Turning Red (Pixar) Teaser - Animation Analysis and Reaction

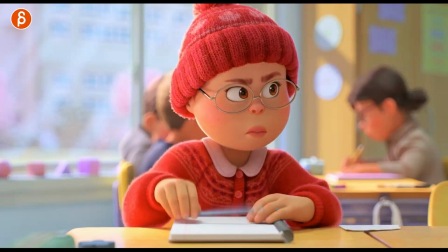Now, you might say, well, but she's moving this arm a lot. Why is this head not moving as much? it's because she wants to be really focused it's like an angry focus and that just
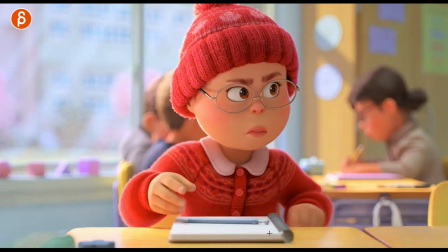re-emphasize that i am watching you don't do this again but i'm still going to grab this so if you had her move her head around a lot it would take away the stern focus so just their body mechanics and their acting choices that you have to kind of combine and be mindful of even this here just a
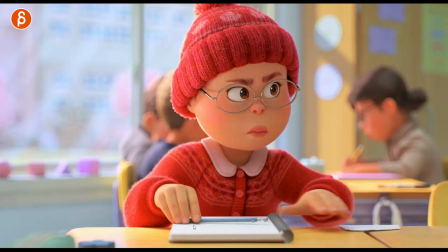random frame love that the grouping here with that extra gap through there your mom is outside
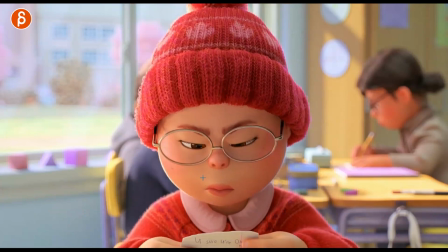You can go frame by frame to see what goes first. You have that little tiny move in the corners. The squishing is in the face, it's great.
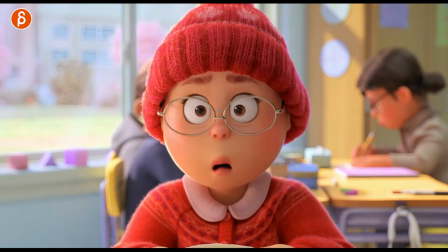You got the eyes going down and you have that ease in and the stop, you don't wanna go too crazy with the overshoot. You have a slight relaxation, which she freaks out and goes, so that firing of the muscles where everything's gonna stretch that out, open up the lids, it's gonna relax a little bit.
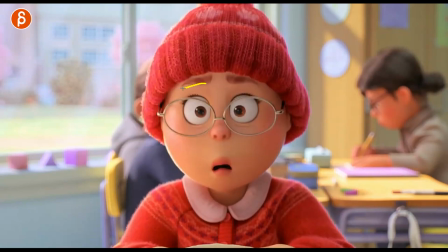It's nice and subtle, but that's for anybody doing facial takes or doing just eyebrows moving up or anything you have, even like a jaw down. You want to be careful about stopping this on a dime where it's just on one frame. Depending on the style, of course, there are different styles and you can be more extreme in one frame stopping.
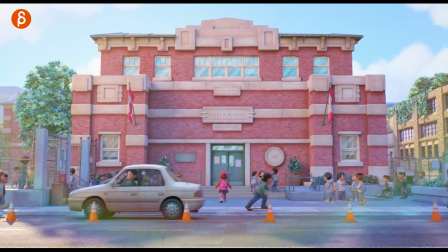But if you go back to this here, it's like the trailer, the movement of that, the walk here.
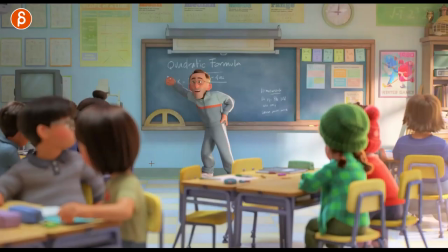It's also really cute how she has her arms up. All of this, right? All of that movement sets up the world. So this is not Hotel T. This is not Cloudy Chances Meatballs. It's not super snappy.
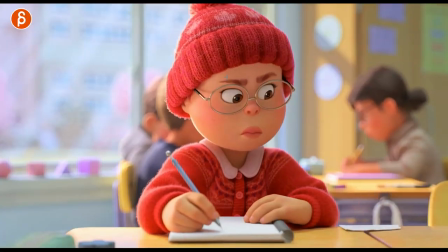So now everything that is continuing with this is going to fit that style. Let's go back here.
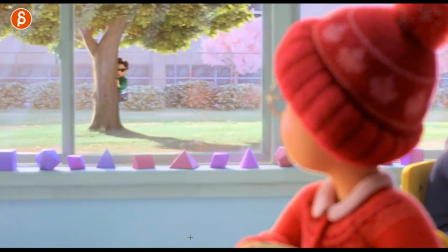Love this. If you're watching this, I put a link in the full trailer.
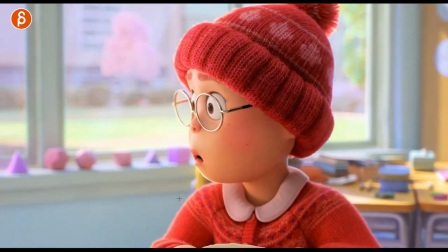I love the horror movie music, slow turn, and camera move revealing the mom.
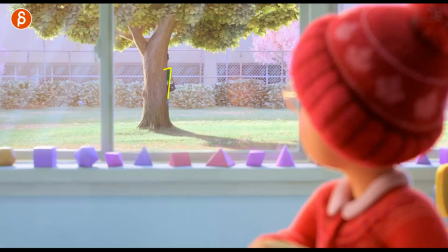And I love how when she hides, she can't hide. She doesn't do it well. You can still see her back.
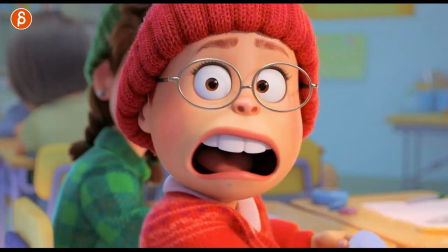This is what I wanted to frame through as well. Look at that, the shapes, they really have gone with Luca.
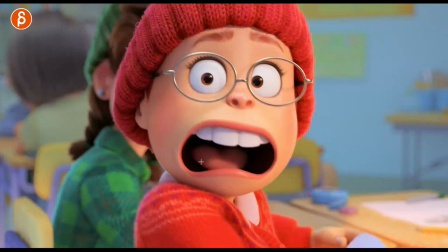And just that a bit more outside the box of Pixar.
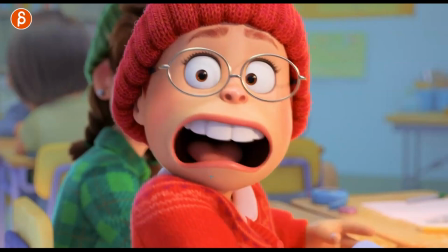I mean, I say this here as someone working not at Pixar, but as a viewer feels like I'm really loving those character designs since Luca.
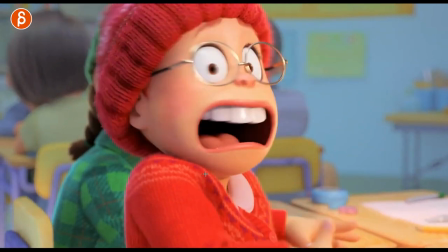Just kind of different from what they've been doing. Great shapes, and even this here, you don't see the teeth underneath.
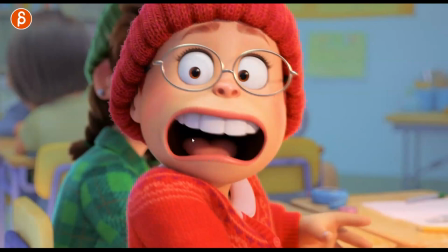You don't see anything here, just graphic shapes of white, the darkness. Yes, you can still see the tongue, but we check a very simple mouth shape.
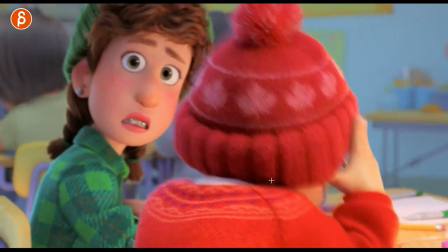But in terms of clarity, not simple as in bad, but the clarity of it is great. And then you can see, again, mechanics of the lean and the settle.
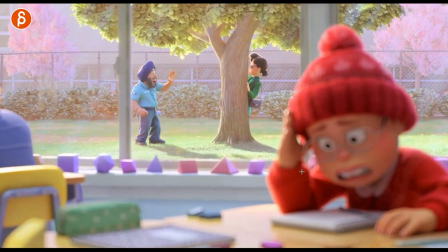She just kind of looks like, what is going on here? She says a bunch of stuff here, and you can hear them arguing, but I love that it is still working. So we're not playing the sound here. Visually, as he comes in, she has that lean out and over there. and look at all the things she does.
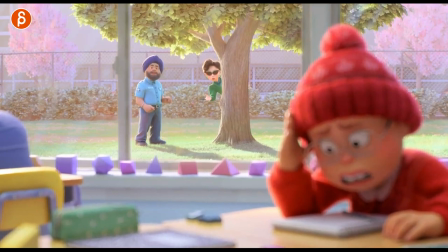It's like the, well, my daughter is here. You got a nice simplified handshape. He's still looking, and then she shoots him off. There's so many great poses. Let's play this in full here just quickly.
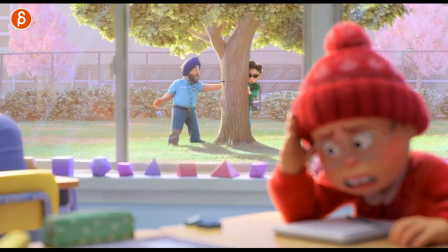I love that. He is trying to grab her, and you can see the reaction on her. Ooh, then he goes back to balance. This is what we talked about during the encounter trailer when Mirabella was moving over.